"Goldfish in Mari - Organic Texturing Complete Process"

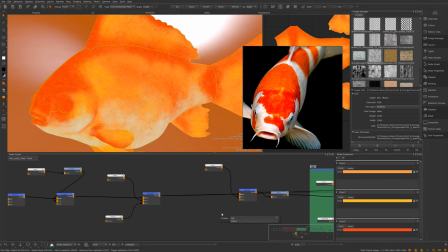(16:20)
So it is kind of knowing when to use procedural, when to hand paint stuff.
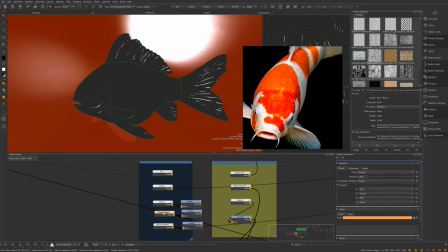(16:25)
I'm just looking at some other reference. So koi fish are technically carp, they're the same as goldfish.
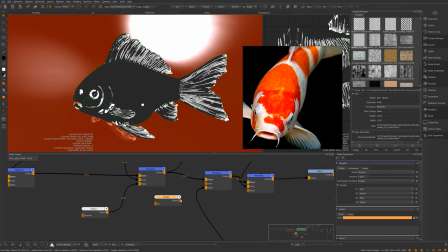(16:30)
So I was using those as reference too, just seeing how the patternation and the color variation on their heads and stuff work.
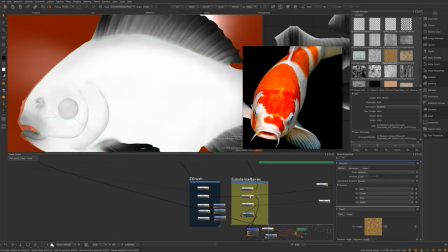(16:37)
And it's such, honestly, goldfish is such a weird and interesting texture. I found this a lot more challenging than I thought it was going to, especially at render time, because I'm not really a lookdev artist.
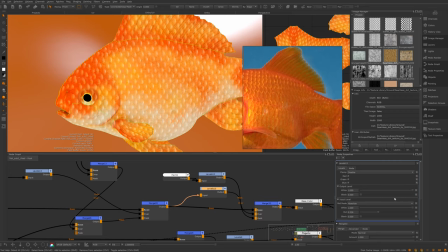(16:50)
So now just using that mask that I created earlier, I'm trying to kind of adjust the levels of just those flakes,
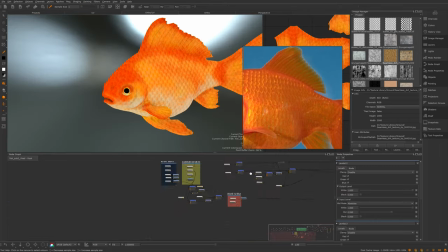(16:56)
just those scales, to get a bit of the color burn in that I'm seeing in some of the reference. And again, not super successful just because of the weird roundness of that mask.
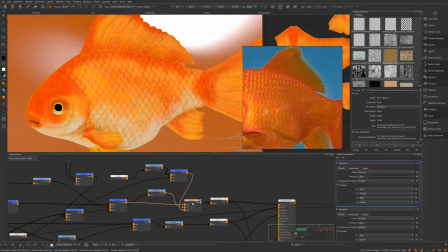(17:04)
So I'm gonna go back to Photoshop soon and paint tails to them a bit so they do look a bit more like scales rather than circles.
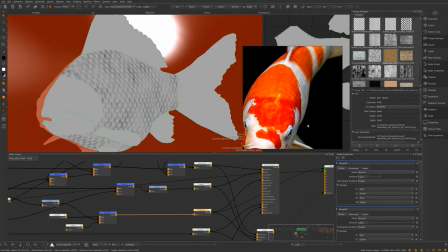(17:12)
And again, just exporting things to another test render.
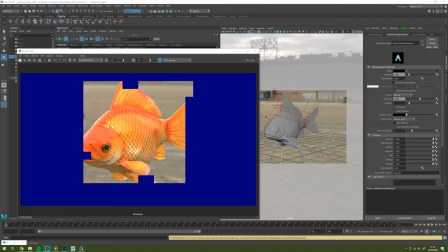(17:17)
So I'm rendering those maps now, and I can see that the transmission on the tips and the fins, the kind of opacity on that I was painting earlier, definitely needs to be a lot softer,
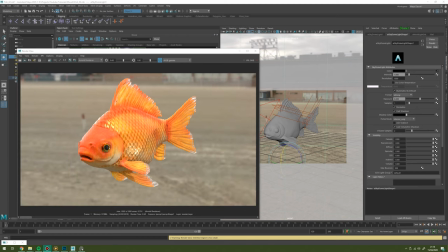(17:25)
because the transition on that just isn't matching reference, which is a lot smoother.
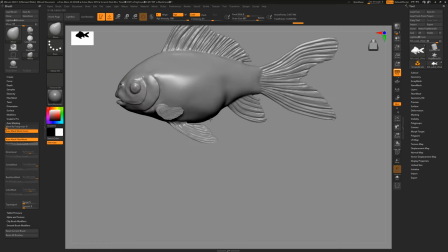(17:29)
One thing I've also noticed is that the original sculpt is just looking a bit too cartoony and a bit too like thick.
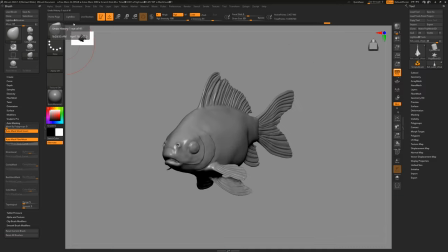(17:36)
So I'm going back into ZBrush and just thinning it down a little bit more and giving the proportions a bit of a tweak. That's something I find myself quite guilty of,
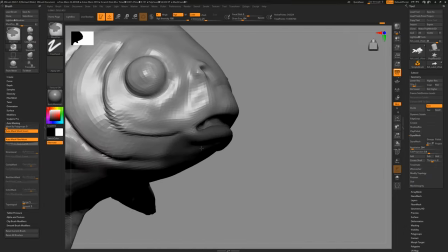(17:43)
is that I don't nail proportions on the first turn. So I do often have to tweak those a bit.
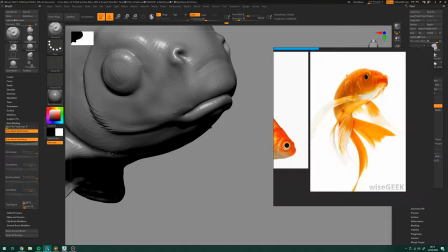(17:49)
But yeah, the good thing about this is I could just take the base mesh in and just make a few adjustments. Also, I wanted to close the mouth because I hadn't done that yet.
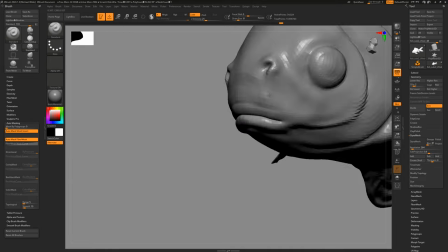(17:55)
Just, it gives it a little bit of a less stupid look that the open mouth was kind of giving it.
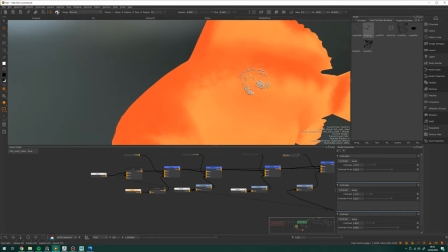(18:02)
So I'm going back to the base color, to those original blocks of color that I added in.
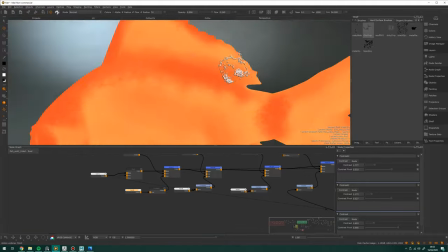(18:07)
I'm just adding a bit more variation to that to make it a bit more interesting.
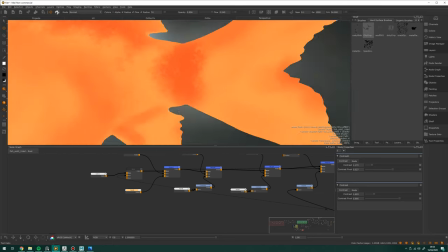(18:12)
Using some of the brushes from the shelf just to make it a bit more patchy.
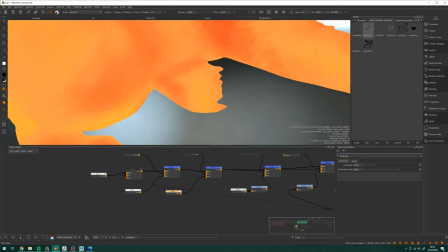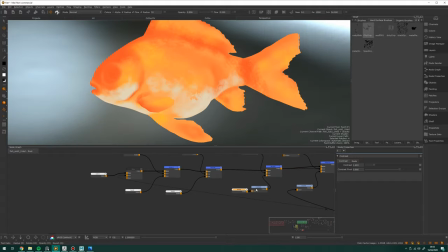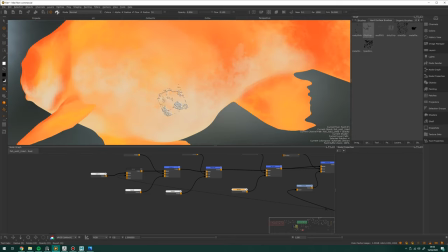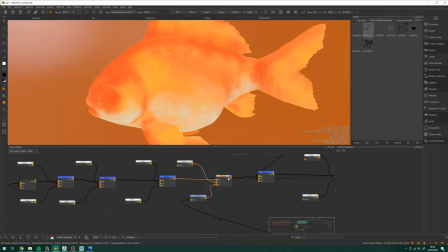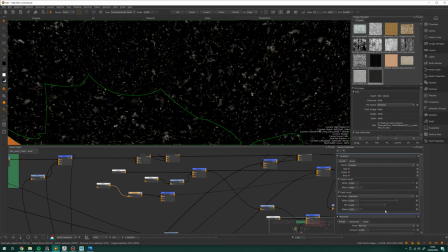(18:38)
And also I'm noticing that I'm seeing kind of metallic flakes and spec hits on the body in general.
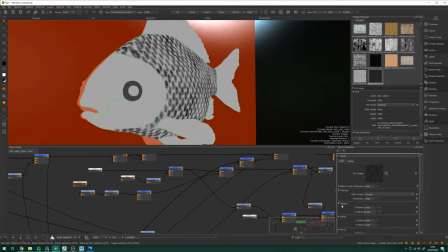(18:44)
Again, not really a lookdev, so to me this would be a metallic map. If I was doing this at work, I'd probably do this as a separate mask and then lookdev be able to do their thing.
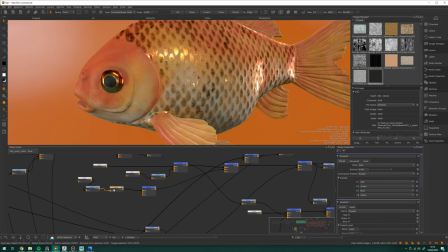(18:53)
But this did end up working quite well when I got a good lighting setup in the side of Arnold.
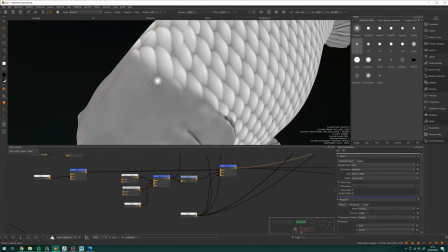(19:00)
Also the front of the head, that line was way too harsh, so I was just getting a weird pop-up in the displacement.
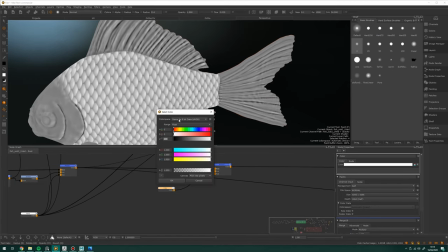(19:05)
So just by softening that off, I can get a bit of a nice transition, especially around that part. Around the side, it didn't matter so much because I've got the gills, which kind of works as a bit of a barrier.
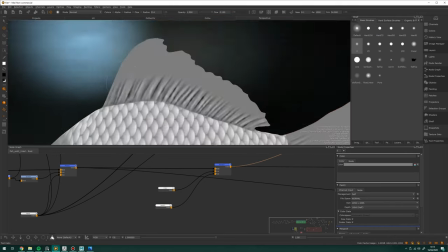(19:14)
And because the fins and tail are so flat and thin, then I found that the displacement was pushing in too much.
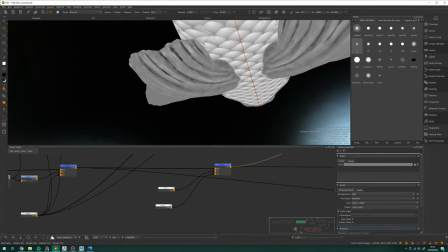(19:21)
I'd scaled them down a lot just so that when they turned transparent, they didn't look as thick.
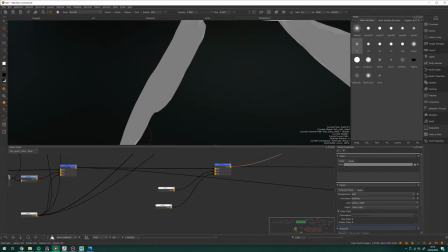(19:27)
So the displacement, I just masked off a little bit in areas to help correct that.
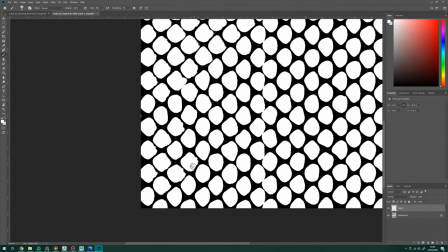(19:32)
Going back to Photoshop now, and I'm just correcting that mask I was using earlier. Like I was saying, the flakes didn't really have a tail. I don't really know how to describe it, but they're just not locking in enough.
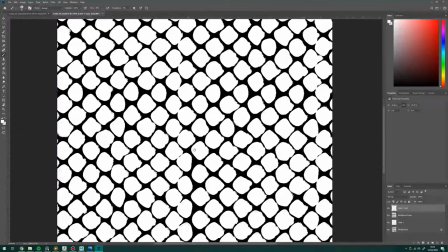(19:41)
So I've gone in and I've hand painted that. Yeah, it took a little while, but I think the results really did help. So that time was kind of worth spent it.
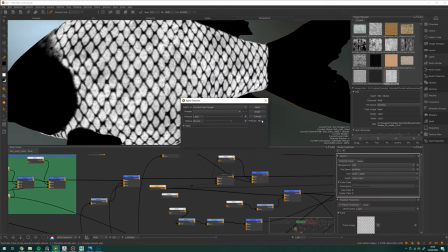(19:49)
And I'm just using the offset filter there to make sure that it tiled correctly. If you want to know about making tile textures in Photoshop, then that was one of the first videos I ever did.
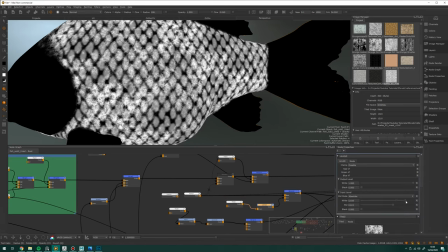(19:57)
Now I'm just going back to that merge with that mask for the metallic map.
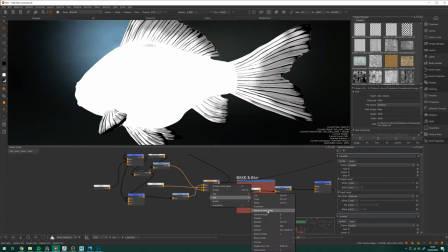(20:01)
And they should, the flakes should look a bit more shapely now and not quite as circular.
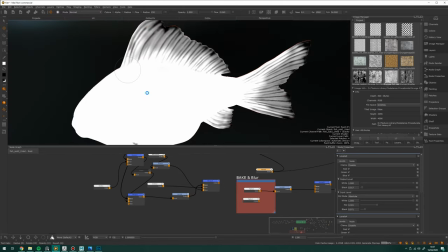(20:08)
And also that tail transmission map, just going in and I'm softening that up quite a lot
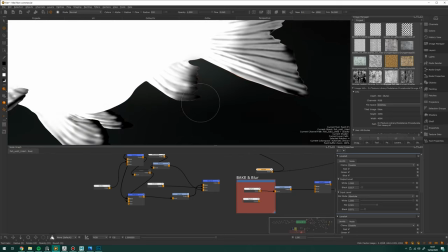(20:13)
so that the fall off from black to white isn't anywhere near as harsh. Time for another quick render.